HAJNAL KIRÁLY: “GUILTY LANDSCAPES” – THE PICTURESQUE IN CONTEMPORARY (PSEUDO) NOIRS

In fact, the storyline of Sunset follows in many respects that of a detective story merged with an identity quest of the female protagonist that turns into an allegory of a national identity quest. The most frequently obsessively asked questions in the film are where is he and where have you been? But the vision of Iris, just like her hearing, is limited. We often see her behind doors, windows and curtains or peeping through niches only overhearing fragments of conversations.
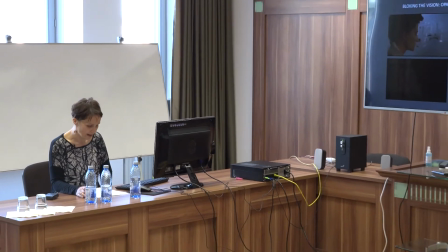4:58 Just like the 20th century Dutch genre paintings depicting peeping and eavesdropping people,
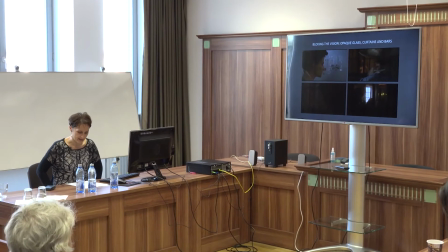5:07 the emphasis is often on another sense than vision, that of hearing, as if suggesting the directorial standpoint that cinema has exhausted its visual possibilities in conveying narratives,
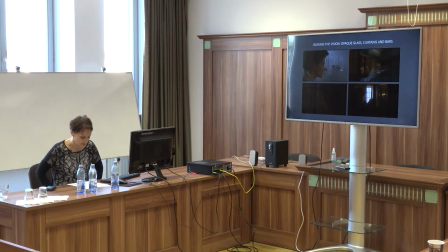5:20 giving way to oral experimentation and immersion.
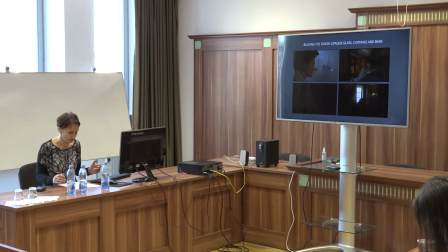5:24 Sunset is rich in images framing the female character in painterly compositions and portraits
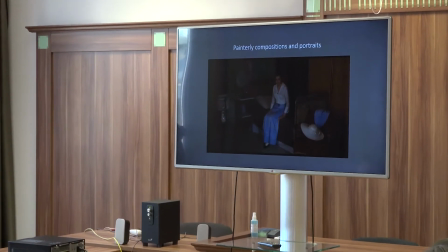5:32 authenticating the story by contemporary visual culture forms and details, use of frames and lights.
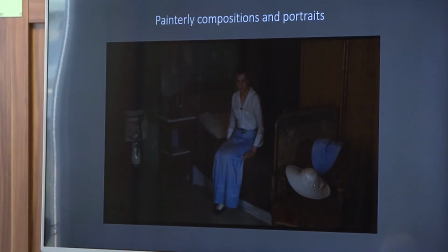5:40 But the images loaded with visual details, fashion items, mostly hats,
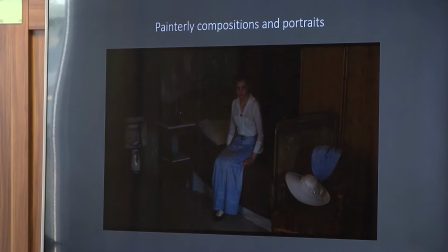5:45 become also part of a pseudo-detective story in which clues and traces are being intently sought but do not take Iris closer to the solution of the political puzzle, a possible conspiracy leading to the First World War.
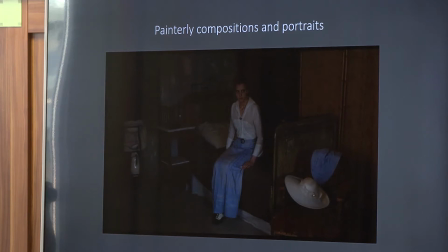6:00 The few scenes presenting pastoral landscapes, beyond being based on the classic nature, culture, civilisation, opposition, are based on, I quote, the incongruity between the beauty of the photographic frames and the themes of violence,
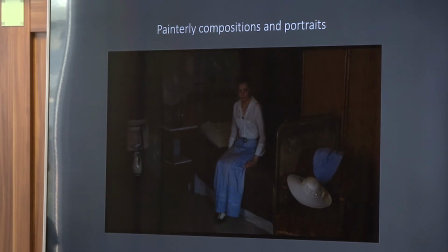6:17 as Agnes Pető puts it. The killing of the alleged brother by Iris
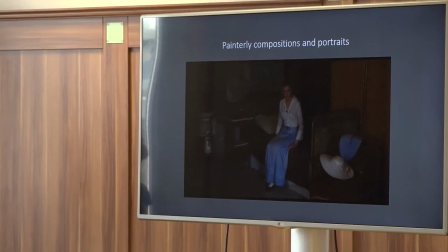6:25 happens in a pastoral setting on the river at sunrise.
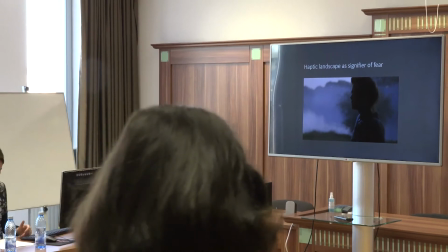6:30 In this scene the image of nature does not appear as a landscape that could be contemplated from a safe distance,
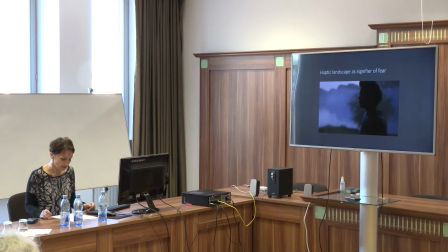6:38 but a blurred haptic environment surrounding her closely to convey her fear that traps her in her own body.
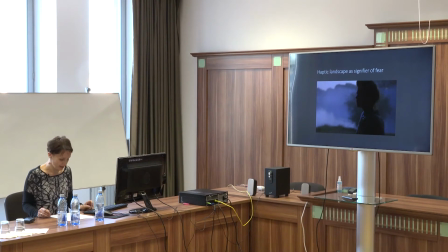6:46 When she later returns to the same place, and this is after the scene of killing, the body completely merging with the natural background. When she later returns to the same place, she finds a spotless
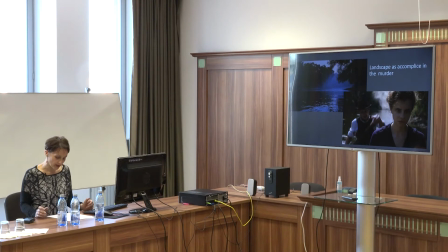7:06 landscape, calm and distant. The immersive landscape thoroughly involved in the act of killing now appears as a painterly object of contemplation, a picture concealing the traces of violence.
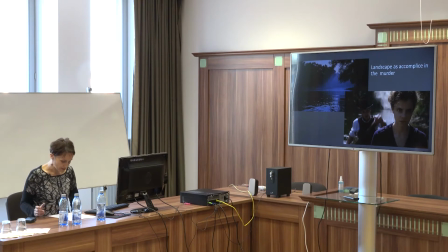7:20 The two experiences of the natural setting correspond to the difference between immersion, that is lived experience and contemplation respectively. Situated between proximity and distance, body and mind, sensuous immersion and detached observation,
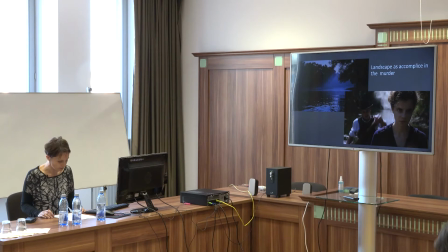7:39 this contrasting representation reiterates the question of anthropologist John Wiley whether landscape is the world we are living in, or a scene we are looking at from afar. In the scene of killing, nature almost merges with, becomes an extension of Iris' body and sensorium,
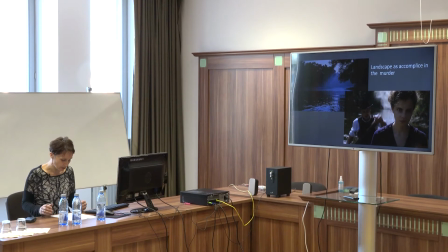7:59 and an accomplice by taking in the corpse, floating away in the river. In contrast, in the second scene of The Return, this setting is already framed as a landscape, a quiet, distant surface on which the protagonist's sense of guilt is projected.
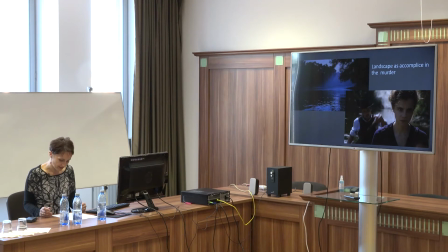8:16 This, of course, rises the question if a lived immersive landscape, the lack of the frame, can be considered landscape at all.